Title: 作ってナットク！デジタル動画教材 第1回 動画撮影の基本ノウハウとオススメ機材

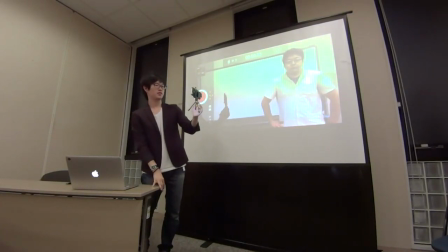3165s
そしたら例えばこういう形で撮る場合ですね木村先生すいませんちょっと内寄りに寄っていただいていいですかはいありがとうございます
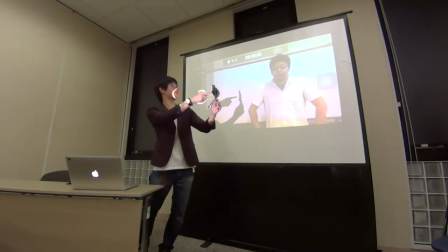3175s
今これがだいたい木村先生のこの背中が3分割した筋に通っている形です当然ちょっと安定しては見えるんですけどちょっと背景見にくいので木村先生ちょっと走っていただきます
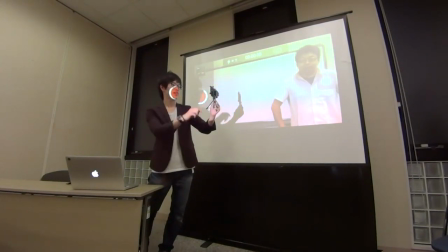3192s
そしたらだいたい今度5分割したところに先生を配置しましたそしたら背景はより広く見せることができます
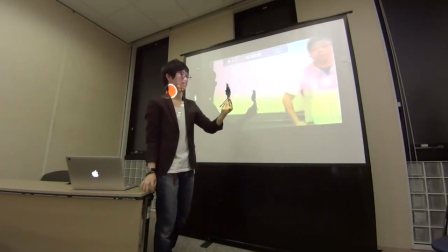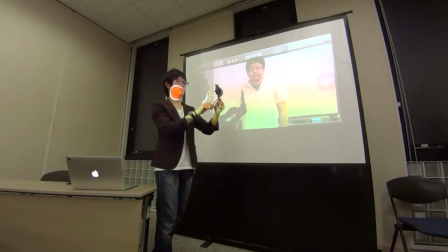3210s
そしたら自然と背景は見ずに先生だけに目が行くような感じになるんですけど例えば講義を取った場合にこの講義中がずっとこの形だったら当然後ろ何も見えないのでこの取り方はどういう時に有効かというと
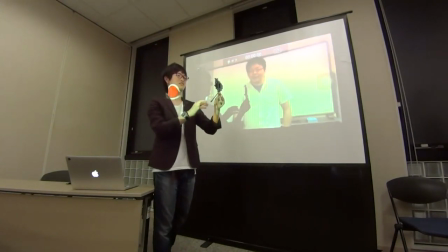3228s
イントロとか終わりの時にまとめをする時に最初はここからスタート中のこんにちはという形でスタートするそしたら、当然最初の間はずっと真ん中の車体だけを見てくれるので、いざメインボディが始まれば、端に。
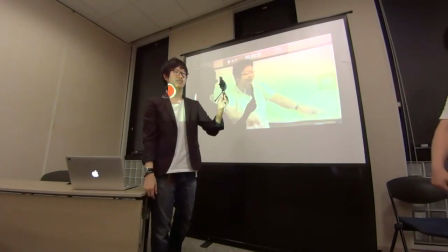3244s
そうですから、今日は頑張りましょうってここで一回編集かけて、次映る時には5分割のここからスタートみたいな。
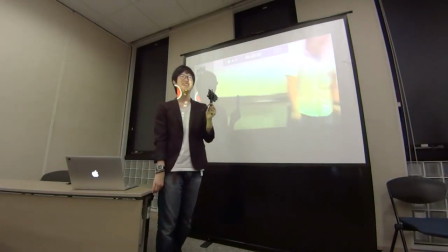3253s
じゃあどうも体が細すぎて、5分割法でもスライドから見えないと。実はあるんですけどね。っていうのがすみませんちょっと余談なんですけどさっきのP0をやってた時にアシスタントの天笠さんって女の子がいるんですけどめっちゃ細身の子なんですよでご存知の木村先生とうまい具合に対比をなしているような感じだったのでちょっと天笠さんの置き方と木村先生の置き方って結構余白をもたしながら置かないと木村先生の肩が切れちゃうとか、そういうことがあったので、基本的に人に合わせるということになります。
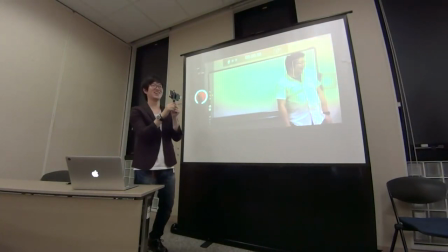3295s
教員の体格も、どのようなタイプの動画教授を選ぶかというような決定ファクターになります。
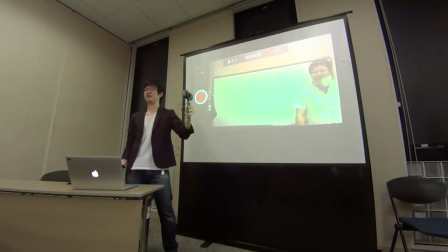3301s
木村先生と三分割法を組み合わせると、白板がほとんど隠れて見えないということを言うので、要は人と物を映しているときはそれぞれの画面に占める割合を考えてあげましょうということなんです
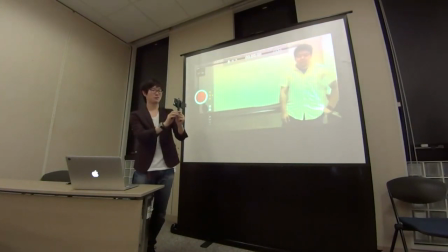3325s
なかなか僕も一昨年くらいまでこれを感覚でこのやり方だと気持ちいいだろうという風にやってたのでうまく説明するのは難しいんですけど
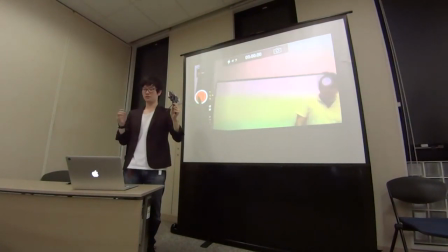3339s
覚えればいいのって結構お悩みだと思うんですけどウェブ上にこういう類の動画は 同ジャンルのものって結構いっぱい上がっているので
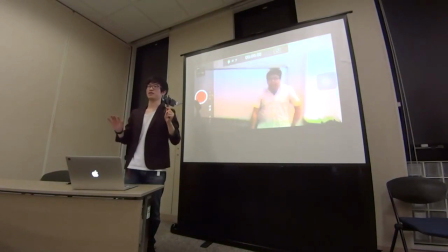3347s
ぜひそういうものでプロが作られたものも多いので ご覧になっていただいてそれを真似するところから始めてみてくださいその真似したものを そのうち自分のものになるようにしていただければ
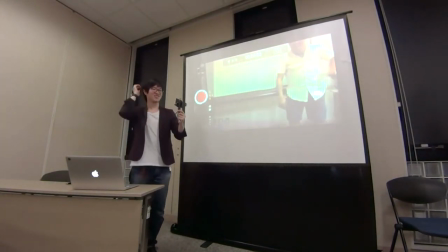3360s
チェルティングと反応しなくて酔うわ結局これ動きまくるとやっぱ酔うんですよね
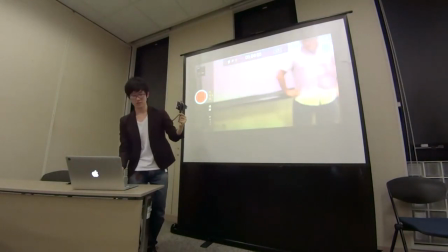3366s
で、例えばですね、さっきのカメラを動かす際は一方向にゆっくり動かしましょうというやつはどういうことかというと、
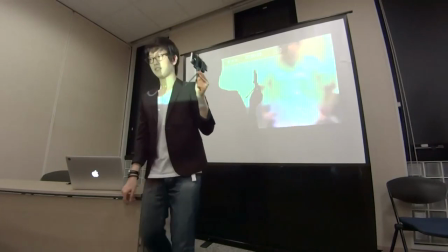3379s
例えばですね、
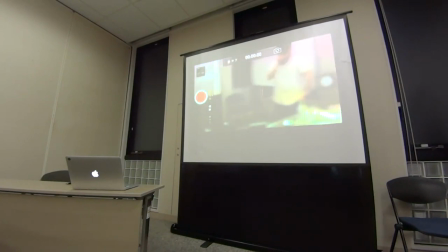3381s
先生が前でずっと動きながらこのスクリーンを使ってプレゼンをしているものがあったと思います。
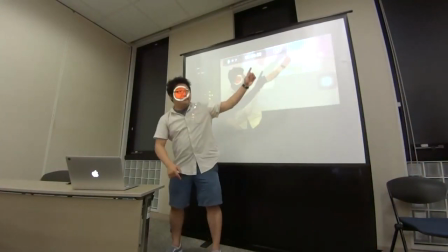3391s
というのがあると、当然折ったりするんですよ、こんな感じで。
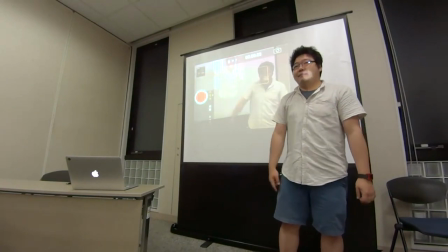3398s
で、これが例えば急にガッと折ったりとかすると、当然見てる側は寄りますよねっていうことですとか、
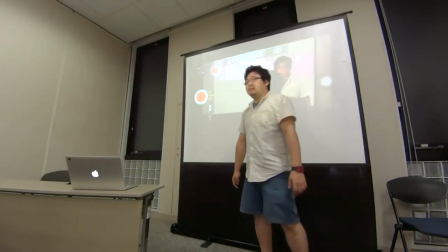3405s
動かし方が斜めになってしまったりとかしても当然寄るので、ピタッと一方向でゆっくりと